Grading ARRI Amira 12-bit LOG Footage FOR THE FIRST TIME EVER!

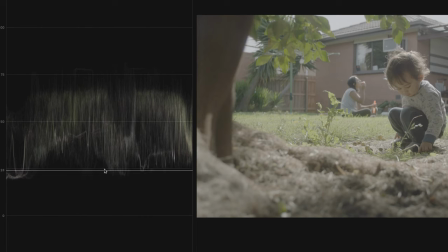You can see that lovely log footage just bunched in the middle with absolutely no compression going on in our highlights or shadows.
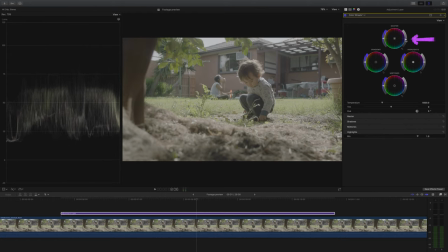All I'm going to do for now is just bring the exposure down just a tad. Don't worry, I'll be coming back to this.
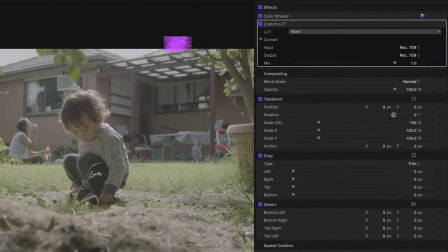This is a really dynamic shot and I really want to show off that dynamic range. Next, I'm going to add an instance of custom lookup table, which of course is Final Cut's inbuilt lookup table plugin.
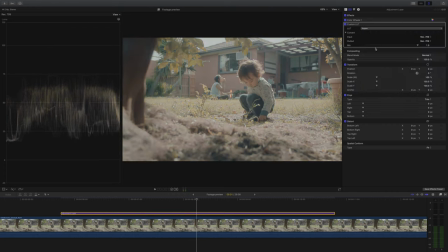And I couldn't help myself, I just had to try a few lookup tables in this just to see what would happen.
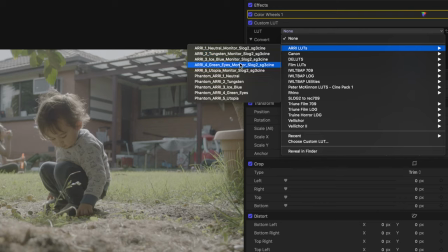But in the end, I want a really natural look to this shot, so I went for Joel's own Phantom LUTs neutral lookup table.
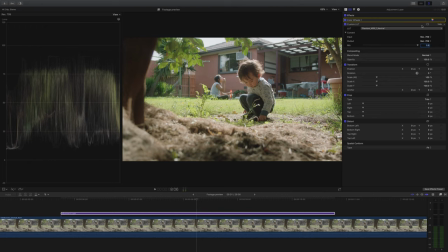Instantly, I can see this was a really good choice. It's a really good lookup table for bold primary colors and good looking skin tones. At this point, I noticed something that could be a challenge. Obviously, this is a super hot day.
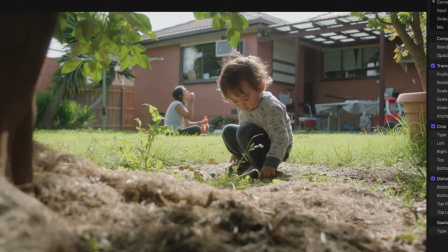The sun is shining down on the grass, and the grass is reflecting a kind of green-coloured light up into our subject's face.
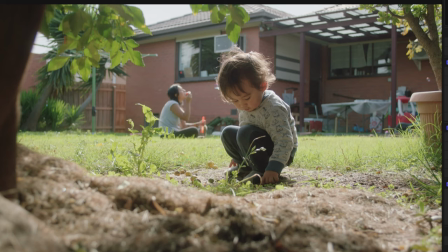This might give the impression of a slightly more green skin tone, and that's not what I want, obviously. So it's something that I might look at in a bit.
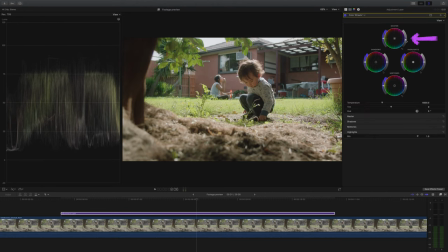Next, I'm going to bring the exposure down a little more. Now that I've got the lookup table in place, I can see it's still a bit overexposed. I want to bring out the colours a little bit more from this shot, so I'm just going to give a small boost to the mid-tone saturation.
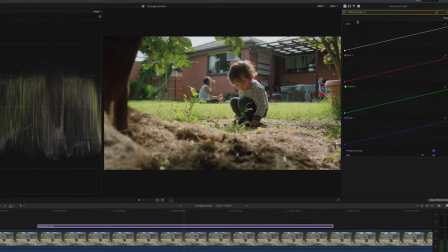Next, I'm going to add an instance of color curves, and I'm going to place it before our lookup table.
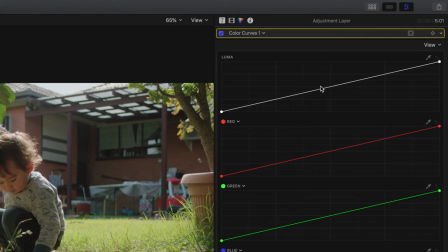This means we'll be affecting the curves that go into our lookup table. I'm just doing this for now, and I will show you the difference between adding it before and after in a bit. If you've seen my video about how to use color curves, then you'll know that I like adding lots of control points because it gives you lots of control.
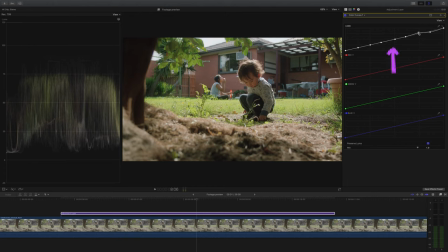I'll link that video below if you're interested, but basically all I'm doing is I'm tweaking the control points whilst keeping one eye on our footage and one eye on the waveforms. And I'll be asking myself two things. One, am I maximizing the dynamic range of the shot? And two, what looks better?
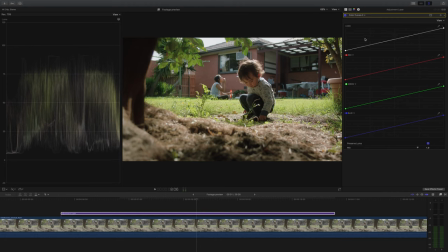As promised, I'm going to show you what happens when you add an instance of color curves after your lookup table. You're affecting the final output of your video, so this makes a big, big difference. Effectively, I'm doing the same things before. I'm looking at the waveform, I'm looking at the footage, but really what I want to achieve here is to maximize that dynamic range.
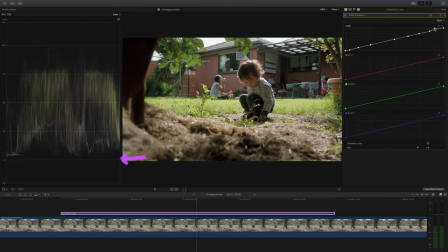I want the shadows to reach almost the bottom and the highlights to reach almost the top of our waveform. The very last thing I want to do is just to check the situation with the green glare from the grass hitting our subject's face.
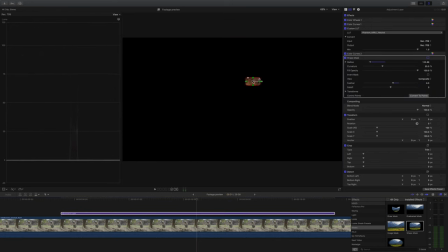So all I'm going to do is grab a shape mask and isolate the subject's face, and then I'm going to switch from waveform to vectorscope. This way we can check that our skin tone line is facing roughly in the right direction. To me, it looks like it's leaning a tiny bit to the green, no surprise there.
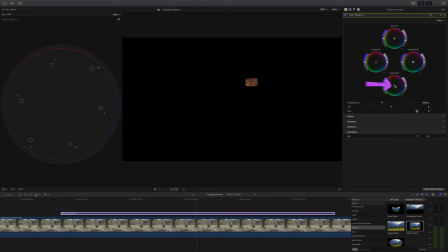So back in our color wheels, I'm going to grab the mid-tones color wheel and just nudge it slightly towards the purple. And that is basically it. Let me show you the before and after now. Here's that gorgeous looking ARRI log footage.
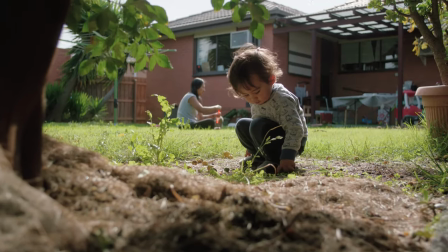And then with the basic grade, this looks so lovely. Ready for another grade?
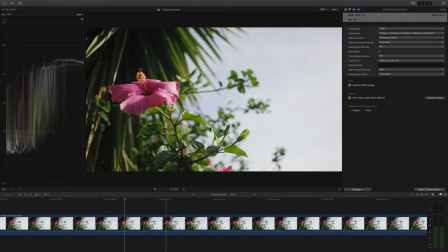Let's do it. I've chosen this clip for our second grade, and it's just a really simple shot, rack focusing from a flower to the background. Remember, all these shots were shot by Joel in isolation, so he's not going out and shooting these cinematic shots.
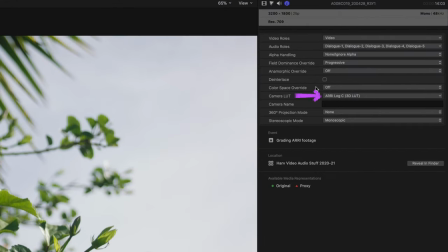These are just shot from his backyard. Final Cut Pro has applied that log C lookup table, and actually in this case it looks pretty good.
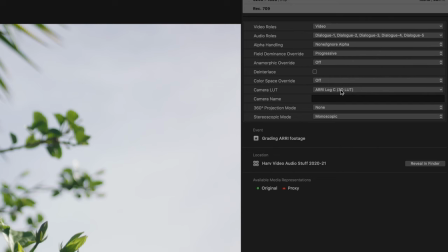I'm actually quite happy with the colours, it's nice and punchy. However, I am going to turn it off because I still want to grade it myself.
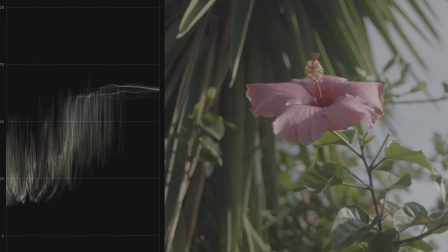In this clip it looks like the exposure has been absolutely nailed, so I've got my colour wheels in place, but I'm not going to touch the exposure.
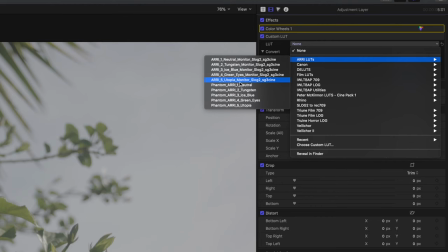Instead, I'm going to jump straight into adding my lookup table, and I'm going to use the same one I used before because I really like the way it looked so natural.
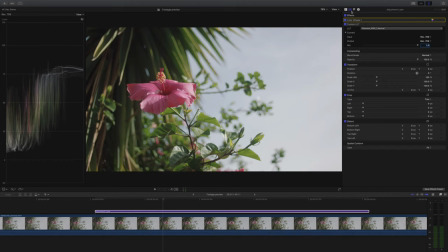Instantly, the colours look great. I could probably do with it being a bit more punchy, both in terms of saturation and contrast. So I'm going to add a tiny bit of saturation for now, and then I'm going to go on and add some curves. As before, I'm going to add lots of control points.
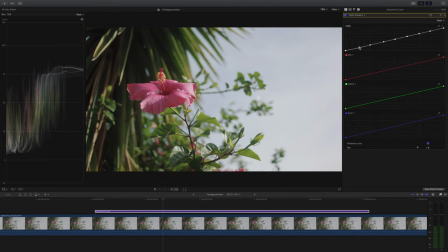All I want to do here is just add a little bit more oomph, a bit more of that kind of 3D look. So whatever I do with the curves, it's going to be subtle. There's no secret formula here. All I'm doing is just tweaking the points to see what looks better. All of these tweaks though, they do add up to quite a surprising result.
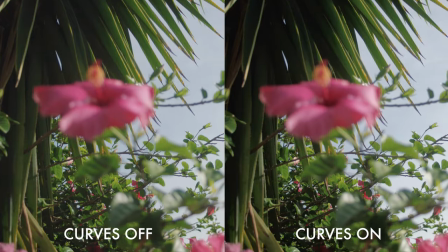As you can see here, with the curves off on the left and turned on the right. Seriously, my video about curves, watch it, it's really good.
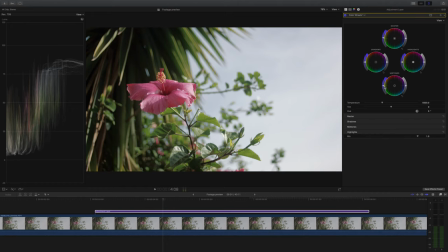The last thing I want to do is just to give it that final little bit of pop. And to do that, I'm going to just boost the saturation a tiny bit more in the midtones and just bring down our shadows just a tiny bit more. I just want the shot looking that much more dynamic.